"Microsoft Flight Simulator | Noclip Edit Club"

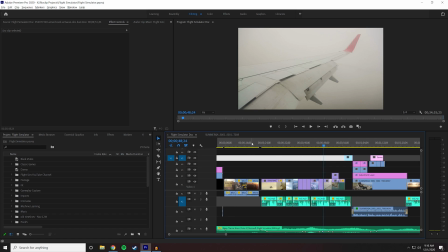it was a bit more deliberate in some of the earlier versions where I had a lot more of this
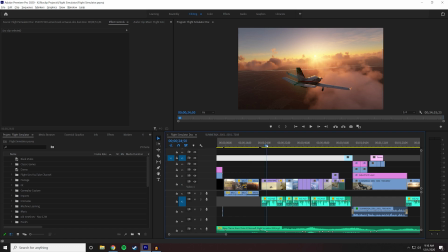gameplay of the game mixed in with this gameplay to basically try and confuse you,
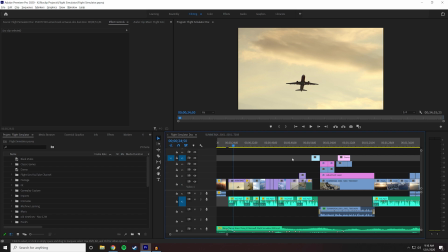to make it so that you couldn't actually tell what was game or what wasn't. But it was causing a little bit too many problems, so I kind of held back from that.
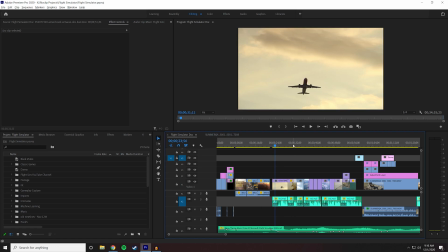But that's also why, for instance, we cut from gameplay to this, to try and give you that connection of, oh, this is the same sense.
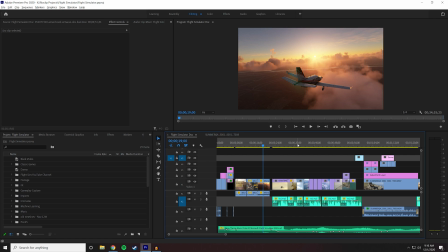When you're playing this game, you're having a sense of flight in the same way you have a sense of flight when you're on a plane.
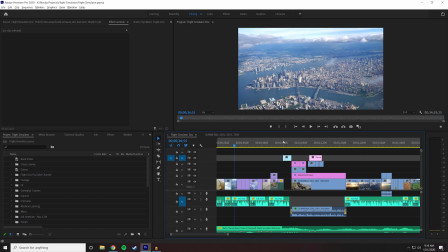So that's kind of some of the stuff that's going on here. And then we get into my little connection, which it's pretty fast.
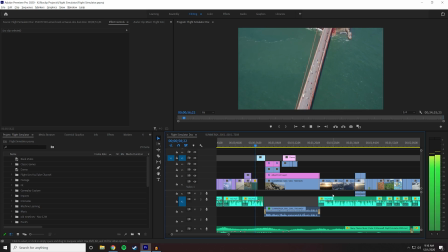The transition is kind of like, okay, well, let's keep the pace going here.
Friends, embracing loved ones, returning home, or finding a new one.
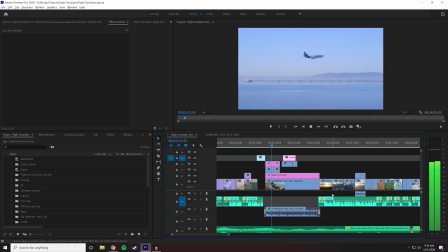There's no escaping the wonder of mechanized human flight, and proof of that is in the game we're about to talk about today.
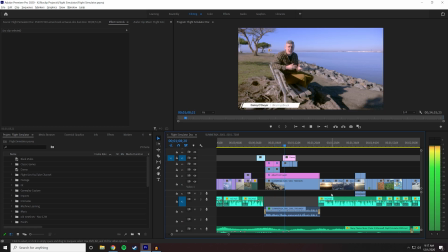Microsoft Flight Simulator is one of the longest running game series of all time, and over its 40-year tenure, it's also been a showcase for the power of video games. Not just their power to simulate real-world places, but their power to stir emotions in players.
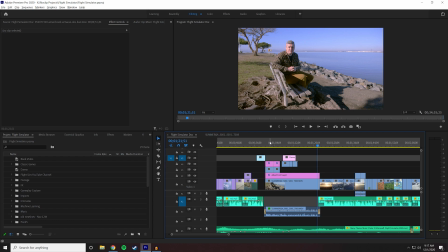So same thing again, the script is basically establishing, yes, this is going to be very technical, but also, hey, do you know about emotions? And, you know, I'm basically repeating the same thing over and over again.
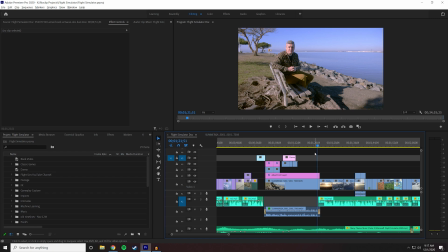There's sort of a rule, I don't know where it came from or who said it or whatever, but you kind of, it might actually be a game design thing, I'm not sure. But you kind of need to tell the viewer like 3 times what's happening. You can't just have it happen once. They might get it, they might pick up on it.
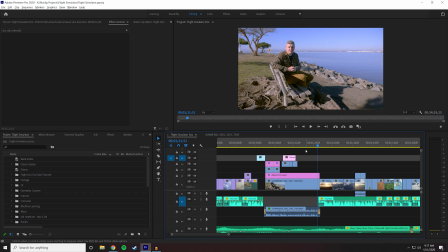And if it's a theme within your production or your film or whatever it is, then it should probably be mentioned, you know, more than once. So I'm saying it a bunch of different times. In the intro, it's like, you know, flight is, you know, technical but also emotional.
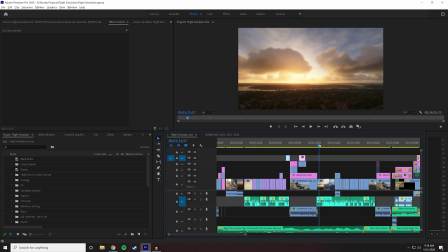This intro is like, oh, this is very technical but also emotional. And then in the next series, I'm going to detail everything technical and end with, but there's the emotional part.
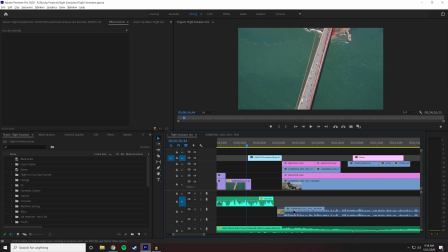The edit here is pretty simple. There's a little bit of an audio gap between the script, the VO, and my written, my spoken stand-ups.
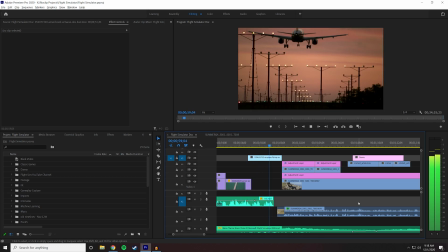Ones, returning home or finding a new one. There's no escaping the...
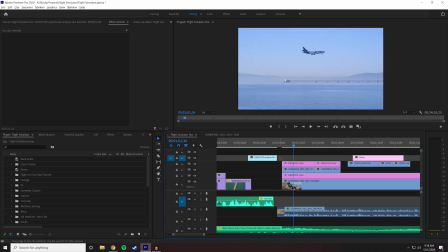And the cut's deliberate. There was more overlap here previously. I had a bit of an L cut here.
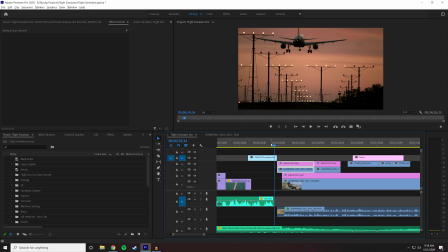I think the last time I did this video it was when I learned that was the name for those. What are they? L cuts and what's the other one? T cuts, V cuts, B cuts? I forget. I've already forgotten.
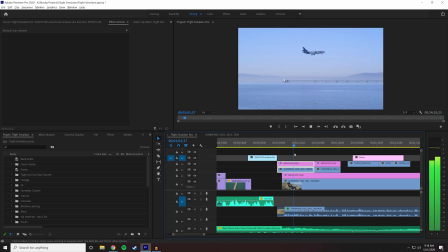Tell me again in the comments.
New one. There's no escaping the wonder.
That actually might have worked better, but I'm not sure if it would have shortened this clip too much.
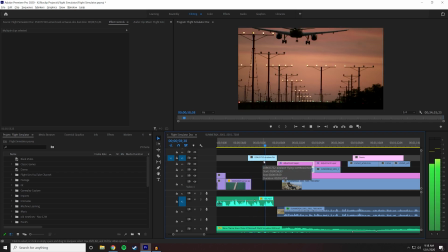Embracing loved ones, returning home, or finding a new one. There's no escaping...
Yeah, that might have worked better actually.
A new one. There's no escaping the wonder...
Much of a muchness. The flash in the back of the plane is actually the problem.
There's no...
Yeah, it's fine.
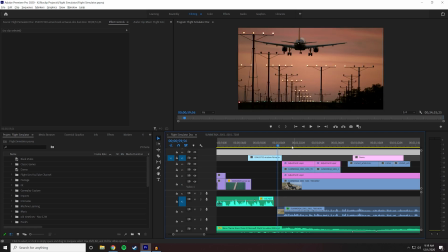So there's an eyeline thing here as well happening where it's easy to cut. Originally I had this cut as the shot, I think. It cut from this into...
There's no escaping the wonder of...
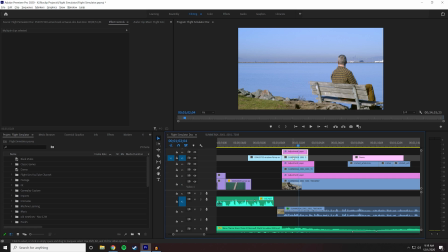But then your eye went from, you know, you're looking at the... You always have to be conscious of where the viewer is looking.
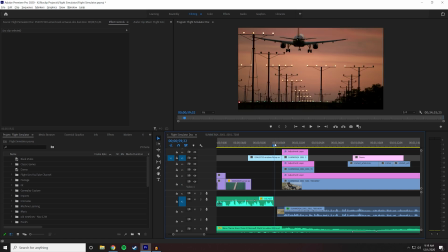So here they're clearly looking at the airplane, right? So their eyes are up here in the top of the frame.
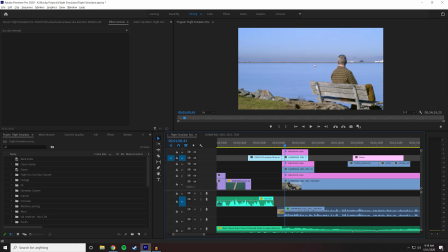And if we cut to this, what I want them to be noticing is this plane landing, if we can help it. It's a tough shot. We didn't know where they were landing exactly. If Jeremy might have moved to the right here and gotten it closer to me so you could see the motion.
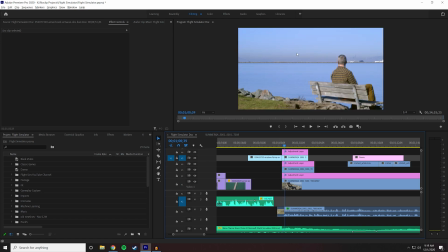But if we cut from this to this, you're probably got your eye lines here, and chances are you're going to go to me and not that. And by the time you've realized I am looking that way at something, you might not know it. So this is like
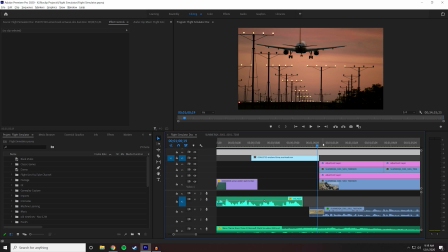if you've ever watched Mad Max Fury Road, you'll see how everything's center weighted, which is interesting in an edit. But the reason why, or interesting in how they shot it, but the reason why is because the editing is so fast that your eyes are basically always in the center of the frame when you're watching Mad Max Fury Road. So everything's always happening in the middle.
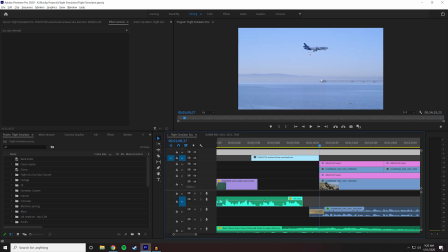So that's kind of you see the plane moving, and then when that cut happens, the plane is still in the same spot. It's a different plane, different shot, but you don't have to jump around the frame.
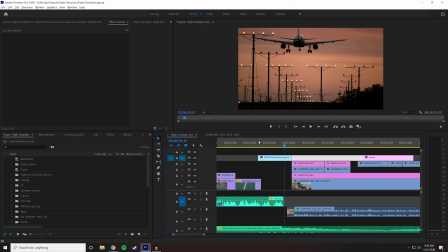And that's like a really important thing for editing, is to basically guide the viewer's eyes as much as possible and do the work for them.
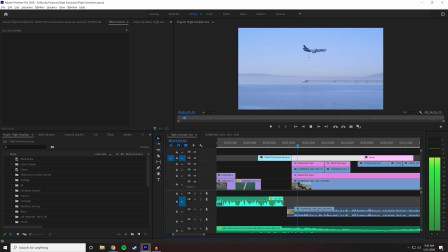So here it's like, here we're looking at the plane.
There's no escaping the wonder of mechanized human flight, and proof of that is in the game we're about to talk about.
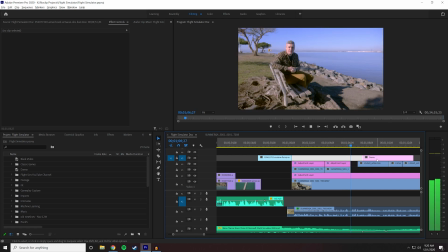Maybe we'll see it there because the connection of it's landing. Microsoft Flight Sim basically just wanted people to know I'm beside an airport.
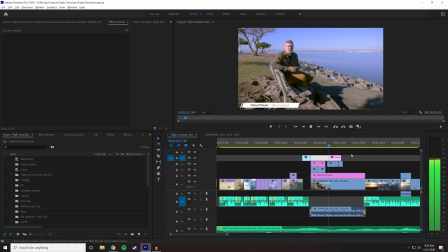And I'm not sure how well we did that, but Simulator is one of the longest running game series. There's that.
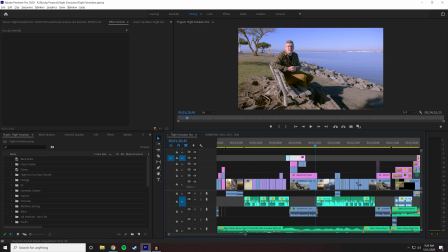And then into this is the last part of our intro section.
In players.
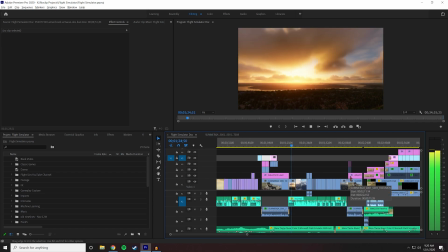Microsoft Flight Simulator is among the most beautiful and technically impressive pieces of software ever made.
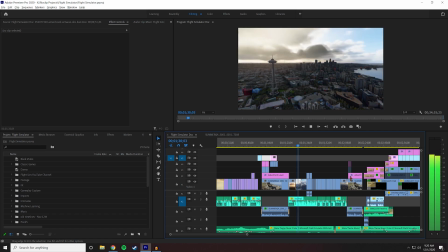A labor of love for two teams separated by an ocean and 5,000 miles, because that ocean and each of those miles are actually in the game.
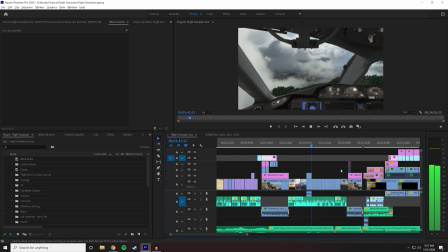You see, Microsoft Flight Simulator contains the entire world. Every country, every city, every airport, road, almost every tree.
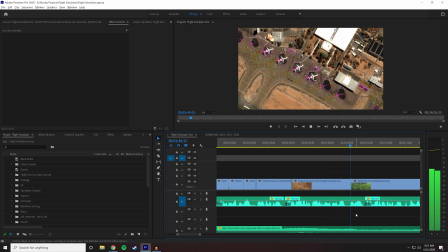And in this video we're going to explore how the teams achieved that and more. How they created their digital twin of planet Earth.
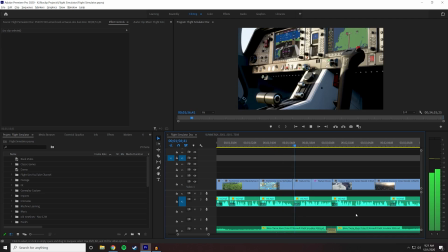The way they breathed life, weather and nature into that world. How they modeled dozens of planes to a higher degree of fidelity that we've ever seen.
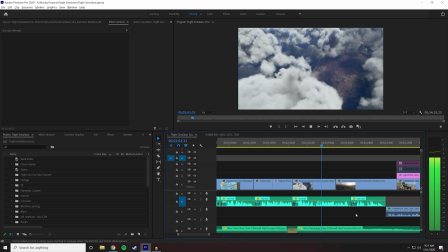And in many ways, most importantly, the effect of releasing a game that allowed people to visit home,
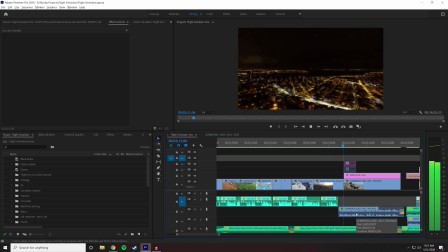as a global health crisis has billions of us grounded. I've been obsessed with the story of how this game was made for a while now, so it's my absolute pleasure to share with you.
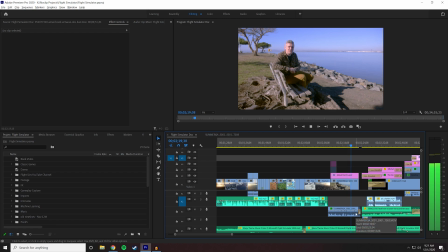So please, sit back, relax, and let us take you on one of the most unique journeys in game design you're ever likely to be on.
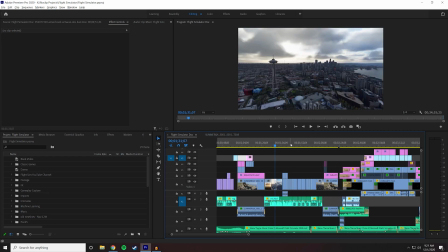Alright, so, like I said, same thing again. Technical. Here's how they did the weather, and the planes, and the things, and the airports, and the world, and isn't it amazing?
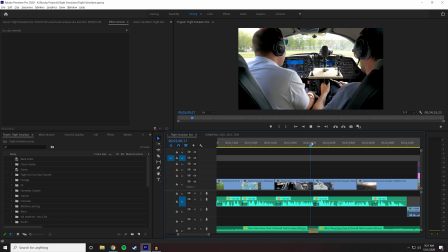And then, most importantly, and in many ways, most importantly,
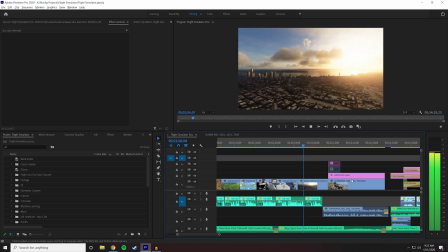the effect of releasing a game that allowed people to visit home, as a global health crisis has billions of us grounded.
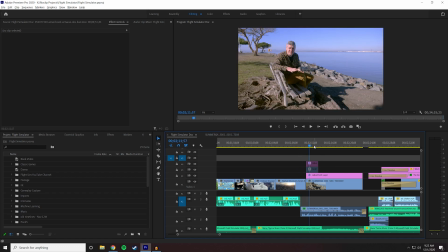And then the outro of the intro is basically just there to be like, yo, just stick around. Like, this is really interesting. I have been interested in this myself. I'm excited to share this with you. Sit back and relax. Like, I'm literally telling them, take your hand off the next video screen.
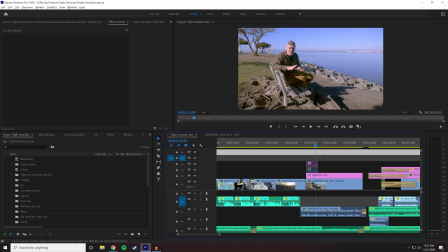Like, take your hand off the mouse. Don't tap your phone. Just like rest with us on this one.
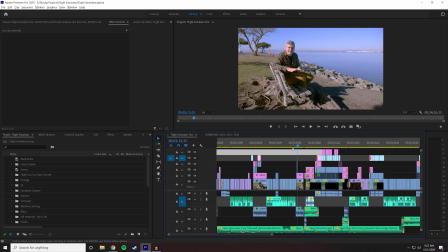Trust us. We're going to entertain you like hopefully we did over the first 2 minutes of this video.
Now, so it's my absolute pleasure to share with you. So please, sit back, relax, and let us take you on one of the most unique journeys in game design you're ever likely to be on.
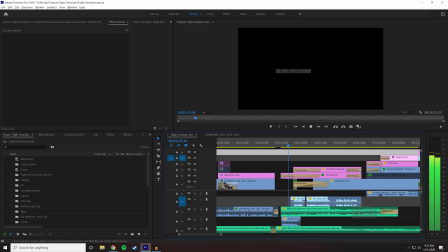Let me go into this little intro.
Southwest 3901 taxi.
I love this music so much.
Alright, taxi 4, I think we cross the freeway southwest 30.
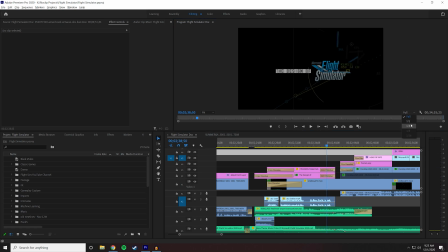Yeah, let me make that when you do things in quarter quality mode in the preview window, text always looks terrible. So sorry for making you suffer through that here.
Cross the freeway southwest
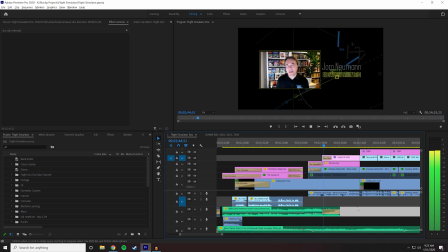3901. I've been at Microsoft for over 20 years now, and so the notion of making another flight simulator has been.
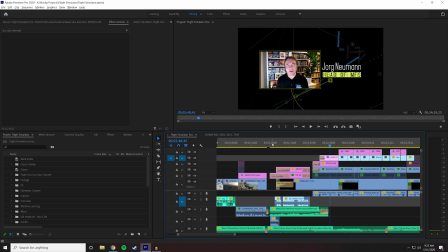Okay, so I'm not going to continue into this section. We'll pick a different section for the look at one of these chapters, but. Just to give you the idea of like establishing this video, which is the last part of the intro we'll do. So there's a couple of things here. I want this
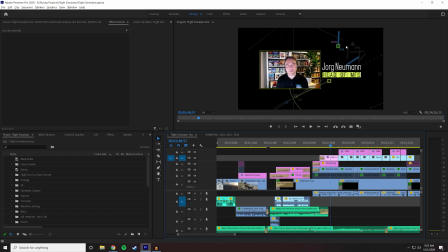ATC radar stuff that's in the background, air traffic control radar stuff that's in the background is actually from a video game called Infinite ATC, I believe. It's a ATC, what would you call it? Infinite Runner maybe, where you have to keep landing planes over and over again.
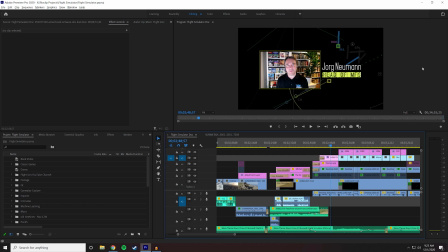So I think that's Schiphol, is it, in Amsterdam? Rami Ismail said that he recognized it when it turned up right away. Of course, that being his home airport of Vlambeer, or at least Rami Vlambeer not being around anymore.
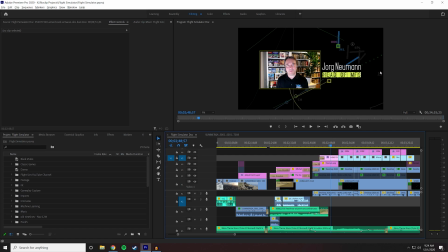So this background was always going to be here, right? Because we had these Zoom calls, it didn't look great, didn't sound fantastic.